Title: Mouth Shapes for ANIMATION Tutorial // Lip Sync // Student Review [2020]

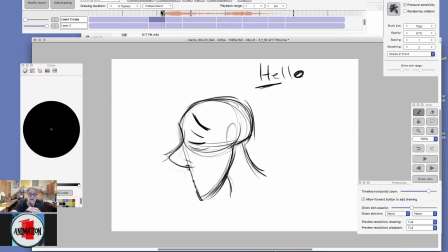490s
He'll come in with the anticipation on he,
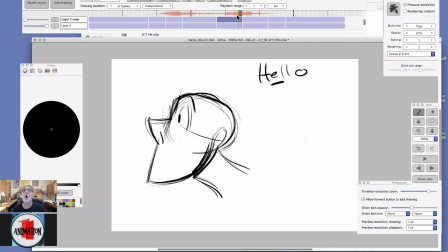498s
and then I have him come up on O on that and that sound. And my thought was when I created this test was that he's some guy thinks he's a, you know, Don Juan. He thinks he's like a ladies' man or something.
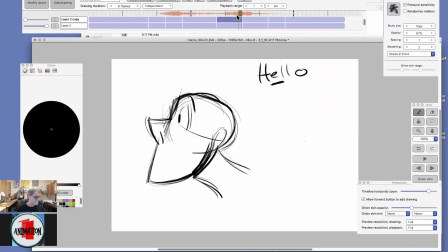515s
He's hello, like he's really cool or something. And he's saying hello. So that was my take on the way that the character was saying it.
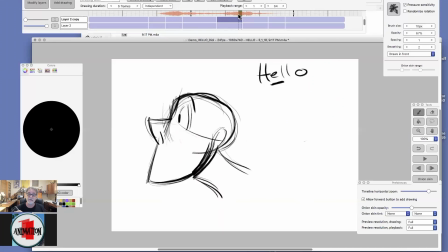532s
So then I put the acting in here, and he's up here, and he's up there, and he's still staying in that pose, looking at the other person,
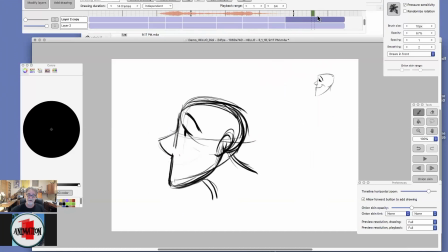546s
and he comes back down to the very last pose. So now let's go back up here again.
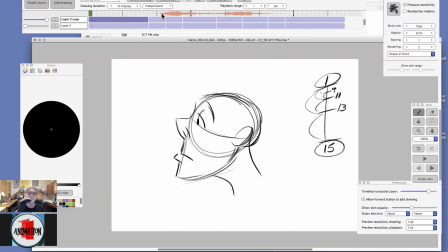556s
And then I just put in the big mouse shapes on those big accents, those big poses as he's going through.
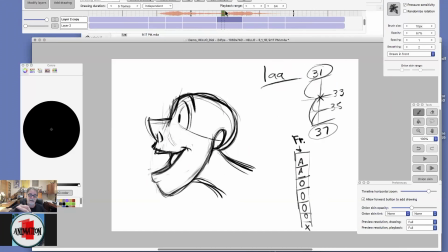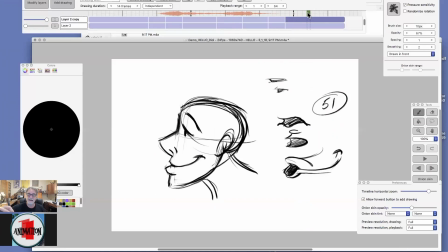574s
And then he just settles back in. And that's all it is. And you do that with all different kinds of mouse shapes, like what I've shown here. Here's a different design of the character, and you're going to have different mouse shapes for different designs.
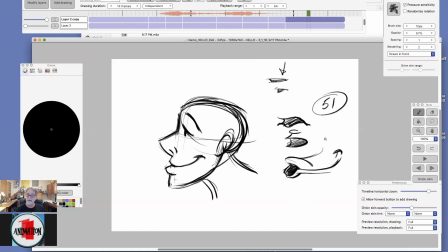592s
Let's say we had a duck, and on the O sound, that would be the mouse shape for the duck right there. So It just matters what the design is, but it still consists of those basic mouth shapes.
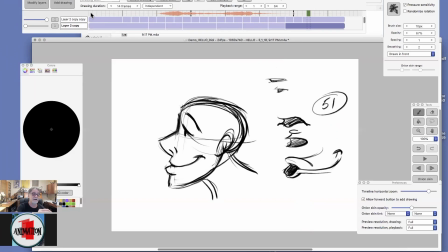612s
And after I get that pose test done, then I just simply come into it and I put in
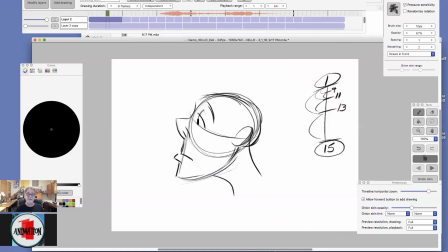621s
the in-betweens.
Hello.
And even on a really scratchy test like this, Hello. you know, we get the feeling of them delivering that line with an attitude.
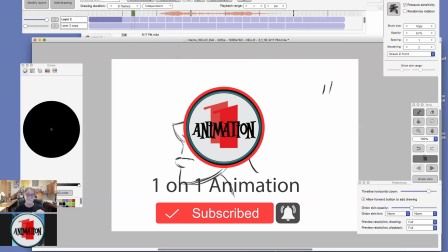636s Hello.
And you know, what I had
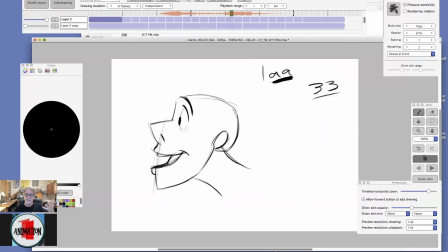641s
Hello. perceived in my mind's eye, the way that he would say this. Now, there's many ways I want you to understand. If you'd given this to 5 different animators, there would be 5 different pencil tests.
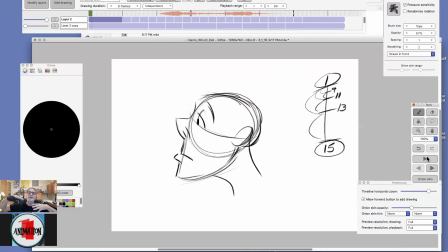657s
There's just many ways that's the art of character animation. It's going to be up to the animator of exactly what they perceive the way the character would deliver that line. Okay, now the important thing also is, so you listen, let's recap a little bit here.
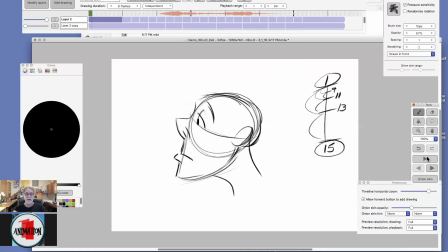677s
It's mainly in, this is a close-up, so it's in the movement of the head that's working with the phrasing of the dialogue, and then we put in those big mouth shapes. Now, when you go in to these mouth shapes,
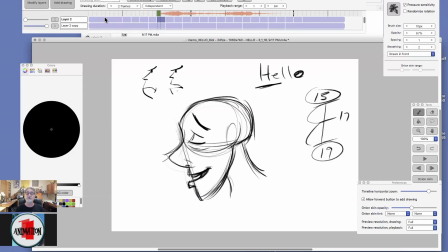695s
the thing you want to stay away from is what I call mushy mouth. That is, you're putting in these in-betweens in between the consonants and the vowels. Consonants, the mouth is closed.
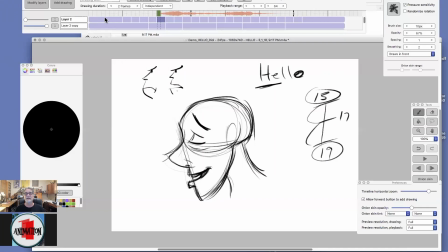714s
No, k is almost the K, C sounds, whatever those sounds are, they're almost closed. It can be, it just matters. Hold on, dude. Oh.
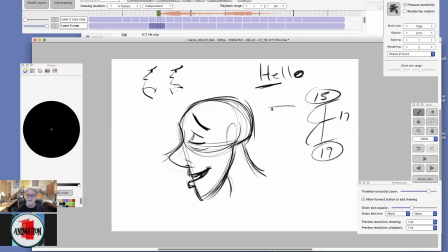730s
It, you know, it could be, it matters what the sound is, but it will be almost a closed mouth.